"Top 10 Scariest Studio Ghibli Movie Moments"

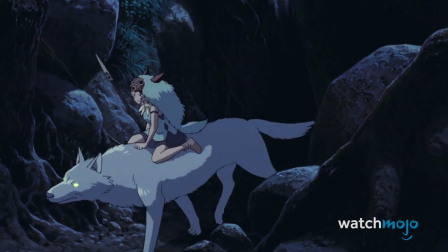While we're cheering for the side of nature and all of the forest's inhabitants, many of the creatures are savage, vicious, and frankly pretty scary.
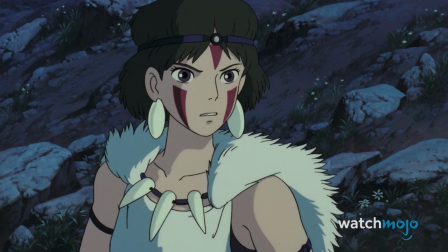The ape tribe, for example, is straight up terrifying.
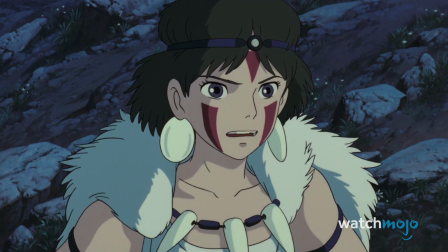While protagonist Ashitaka is injured, the apes surround him as well as San and her wolf guard Moro, intending to eat them.
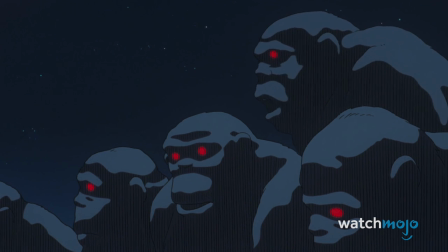If we eat the human, we will steal his strength, and we will drive the other humans away.
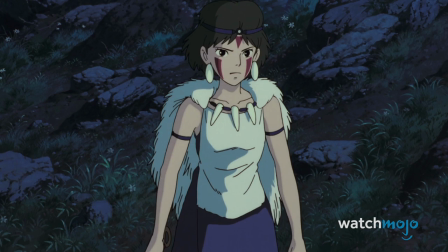Give us the man-creature.
We don't get a clear look at any of the apes, and that just makes them all the more threatening.
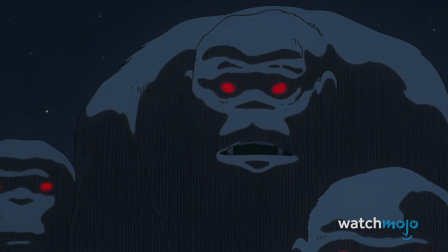Shrouded in darkness, only their bulky silhouettes and glowing red eyes are discernible.
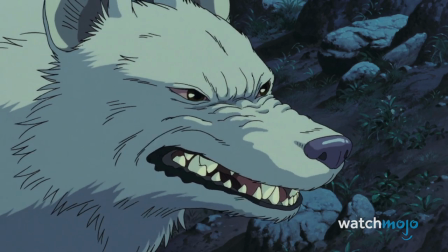Luckily, the wolves are able to chase the apes off before we're scarred for life.
Wait!
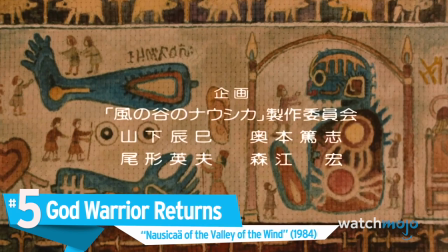Come back!
Number 5. God Warrior Returns Nausicaa of the Valley of the Wind Throughout Nausicaa,
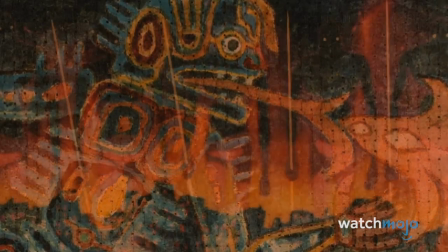the giant god warriors are built up to be terrifying forces of destruction, who in the distant past destroyed civilization.
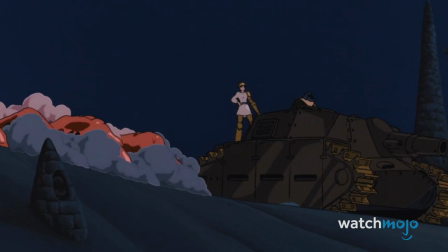When one is resurrected in the film's finale, it's easy to see why they're so feared.
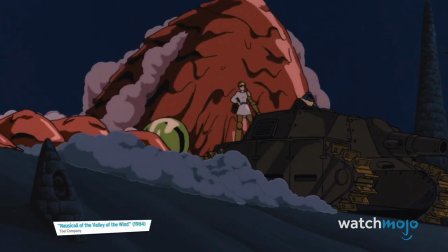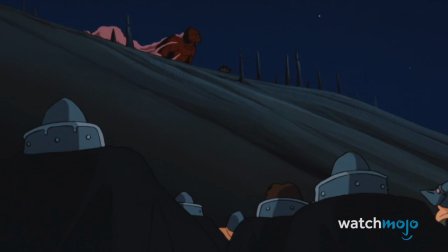The scene where the prematurely hatched god warrior is unleashed against giant insectoids called Ohms is straight out of a monster movie.
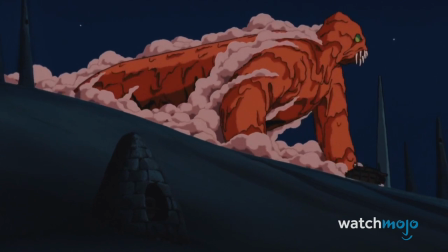The Thing is a glob of melting flesh with a protruding half-formed skeleton and cold, beady eyes.
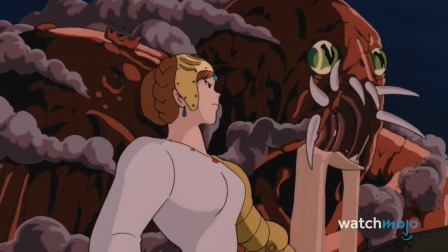Not to mention, it also shoots out a devastating energy beam from its mouth.
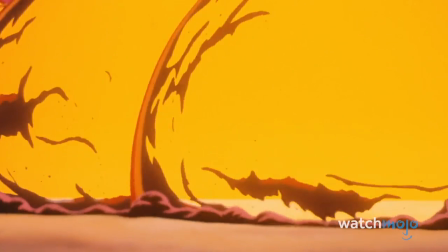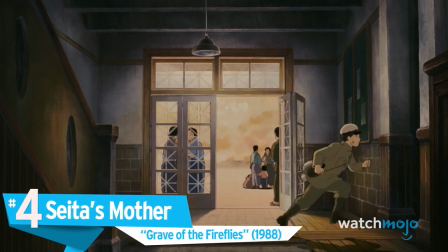Number 4. Seta's Mother, Grave of the Fireflies.
Seta, I'm glad you're here.
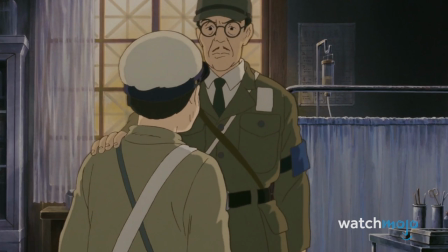Are you okay? My mom, this way.
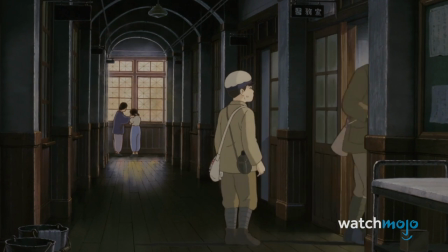While a poignant and masterful piece of cinema, Grave of the Fireflies is straight up hard to watch due to its unending string of horrific scenes.
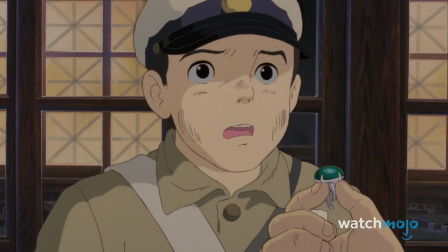One of the most disturbing moments is when teenage Seta sees his mother at the hospital following a catastrophic firebombing.
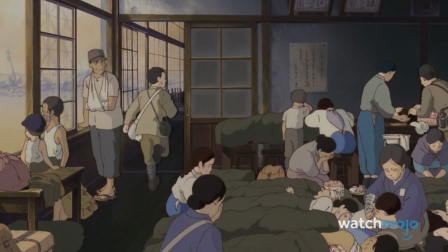Even wrapped in full body bandages, we can see the extent of her burns and how close she is to death.
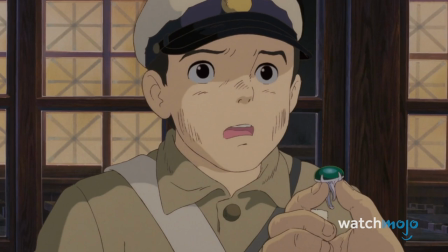There's no catharsis for Seta or the audience, as she's unable to speak and dies soon after.
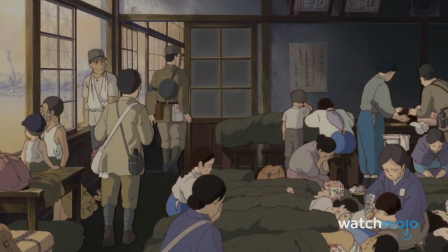While Seta has to bear witness to his mother's death,
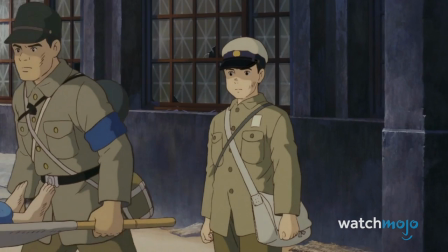the moment is so gut-wrenching for both its sadness and its hopeless terror that we don't want you to have to suffer through it here as well.
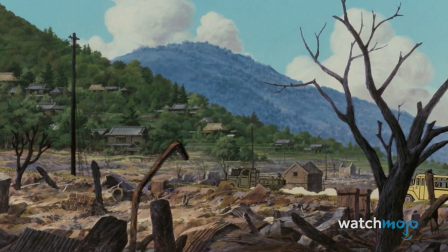Instead, you can experience it when you watch the flick on your own time. 3.
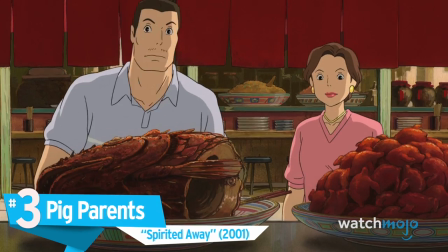Pig Parents – Spirited Away
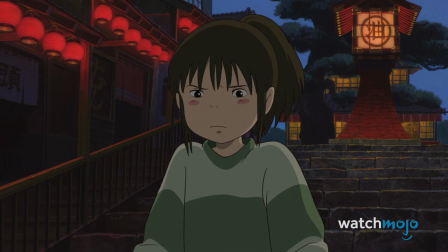Spirited Away is infamous for scaring its intended audience of young people. This scene in particular gave kids plenty of reason to sleep uneasily for years to come.
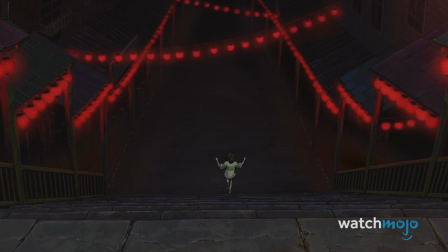Setting the stressful tone for the first act,
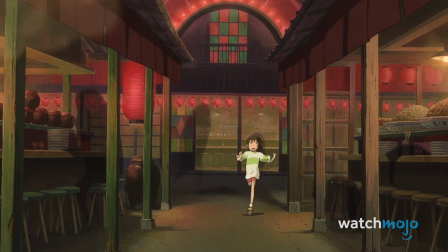Chihiro discovers that her parents have been turned into pigs after they ignored her warnings not to enter the abandoned amusement park.
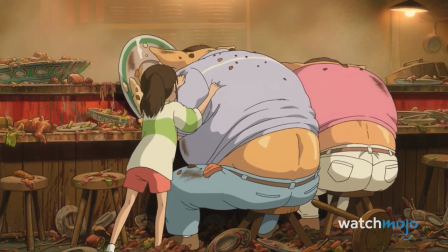Come on, quit eating! Let's get out of here!
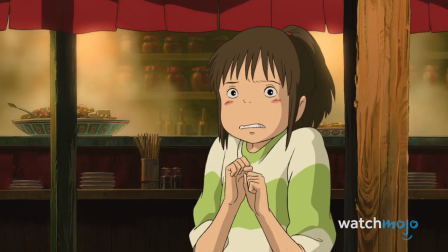All alone, with a river blocking Chihiro's way back to her car, Chihiro is totally trapped.
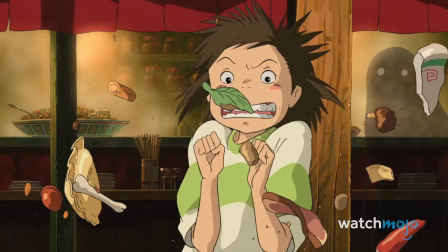The scene preys on our childhood fears of being separated from our parents in an unfamiliar place, almost too effectively.
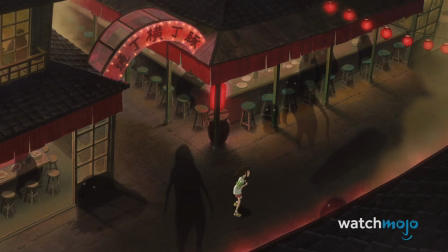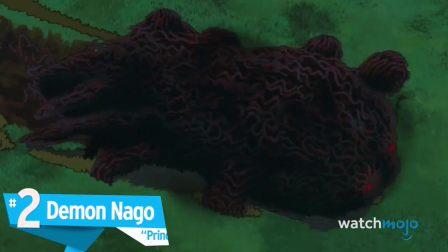Number 2.
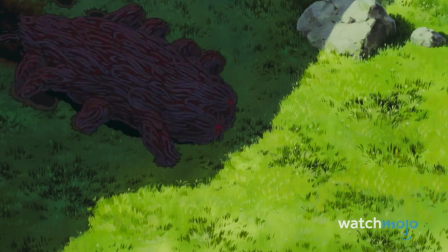Demon Nago, Princess Mononoke The consequences of corrupting nature is a recurring theme in Princess Mononoke, and the movie's opening gets right to the point.
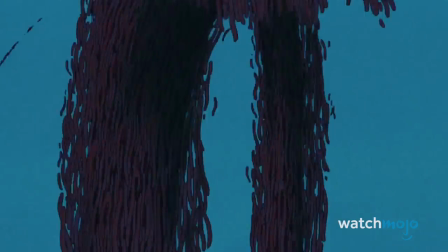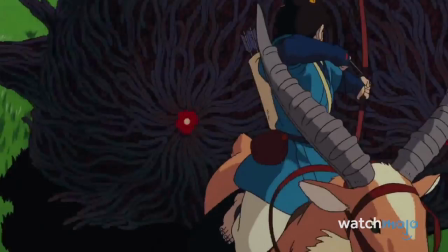Nago is a demon-possessed boar god who attacks Ashitaka's village.
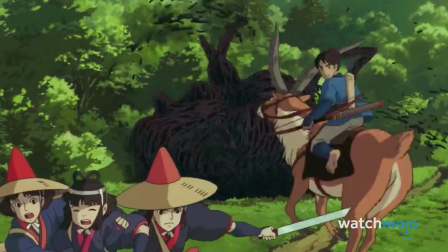The scene where Nago attacks is paced almost like something out of Jurassic Park, with the suspense building until he finally appears.
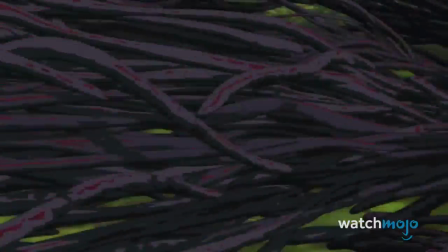And wow, what an appearance.
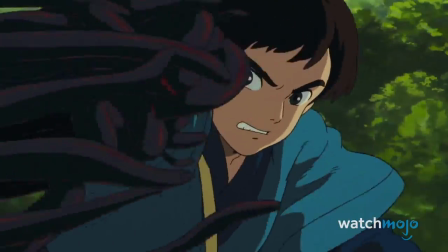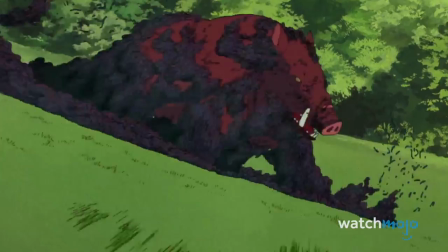Covered in strange black worm-like goop and seemingly half-decayed, Nago is even worse than he's built up to be.
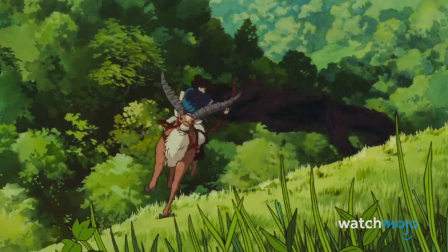While it's unfortunate that Nago was originally an innocent deity, we have to admit to a sigh of relief when he's taken down by Ashitaka.
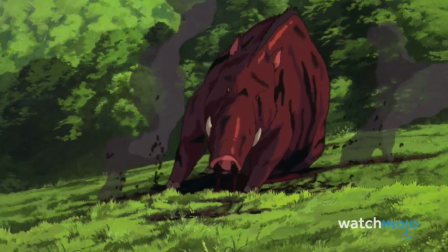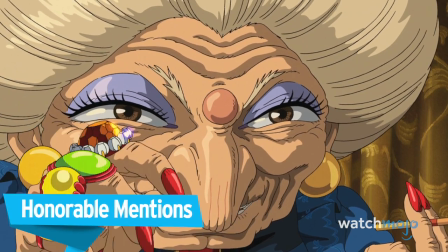Before we unveil our number one pick, here are some honorable mentions.
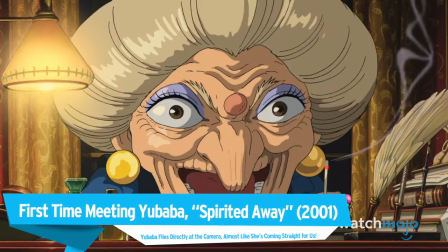First time meeting Yubaba, Spirited Away. Yubaba flies directly at the camera, almost like she's coming straight for us.
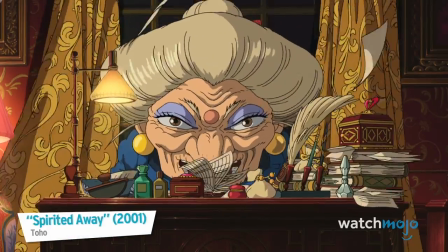Don't say that!
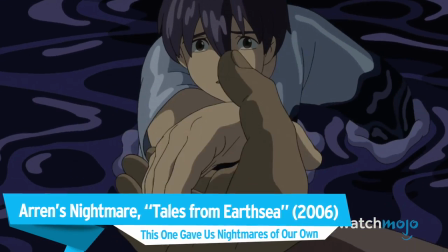Arun's nightmare, Tales from Earthsea. This one gave us nightmares of our own.
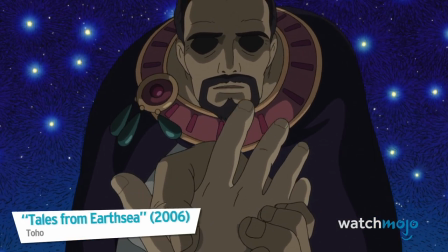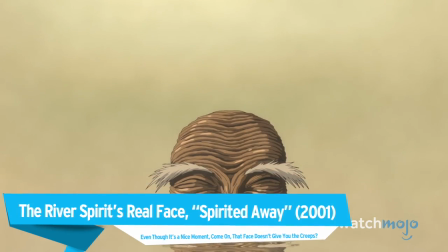The river spirit's real face, spirited away. Even though it's a nice moment, come on, that face doesn't give you the creeps?
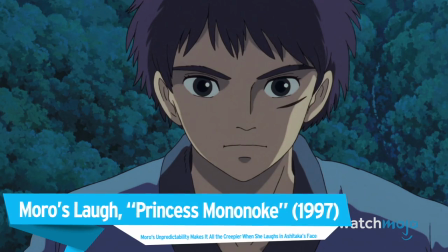Moro's laugh, Princess Mononoke. Moro's unpredictability makes it all the creepier when she laughs in Ashitaka's face.
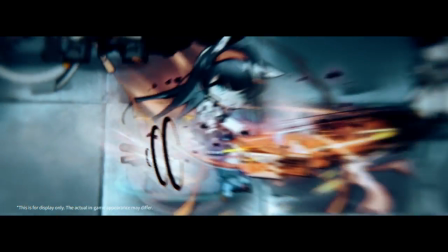Before we continue, just a quick shout-out to the strategic mobile game Arknights, which has just launched its latest expansion, Partial Necrosis.
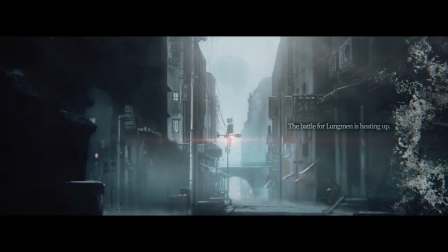This major update explores Chapter 6 in the main storyline and introduces new operators like 6-star Guard Blaze,
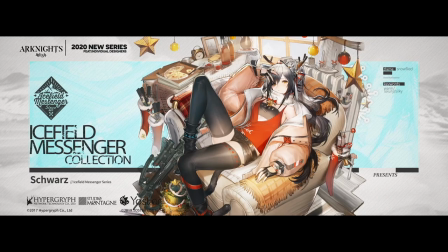5-star Sniper Greythroat, and 4-star Sniper Ambriel. In addition, players can collect new outfits and furniture themes to customize their experience.
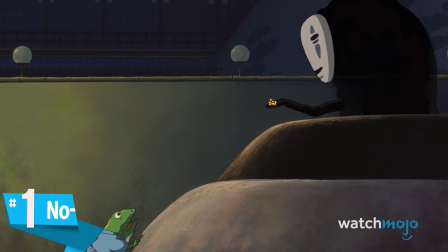What are you waiting for? Check out Arknights today! Number 1. No-Face's Rampage, Spirited Away.
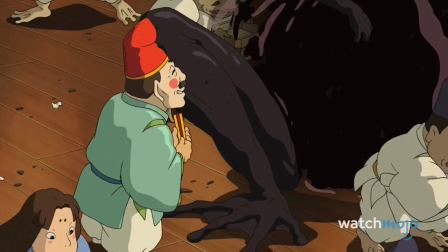From the moment we meet No-Face, we don't quite trust him.
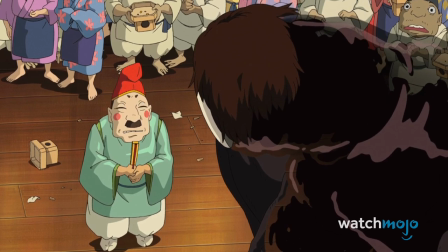The combination of his disembodied mask, his strange moans, and his ominous idling outside of the bathhouse immediately make him vaguely sinister.
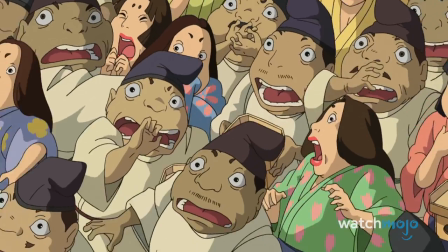We watch No-Face become more and more explicitly threatening throughout the film's first two acts,
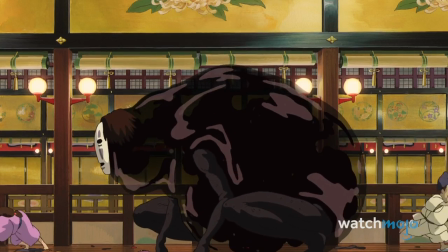culminating in him eating one of the bathhouse staff and then later chasing after Chihiro.
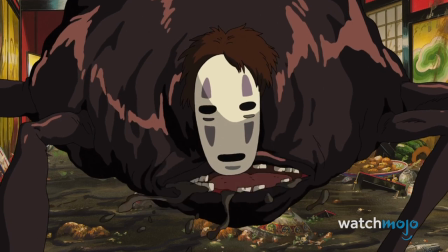By this point, No-Face has swollen to a monstrous size and has developed a menacingly large set of teeth, giving the chase a palpable sense of danger.
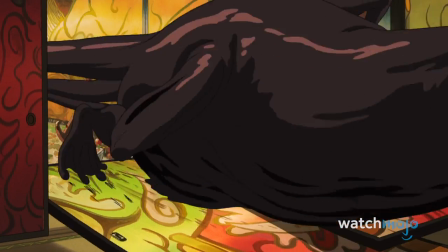His fury and the horror of his new look make this scene heart-racing even upon re-watching.
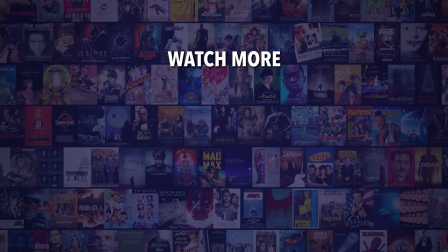Do you agree with our picks? Check out this other recent clip from WatchMojo, and be sure to subscribe and ring the bell to be notified about our latest videos.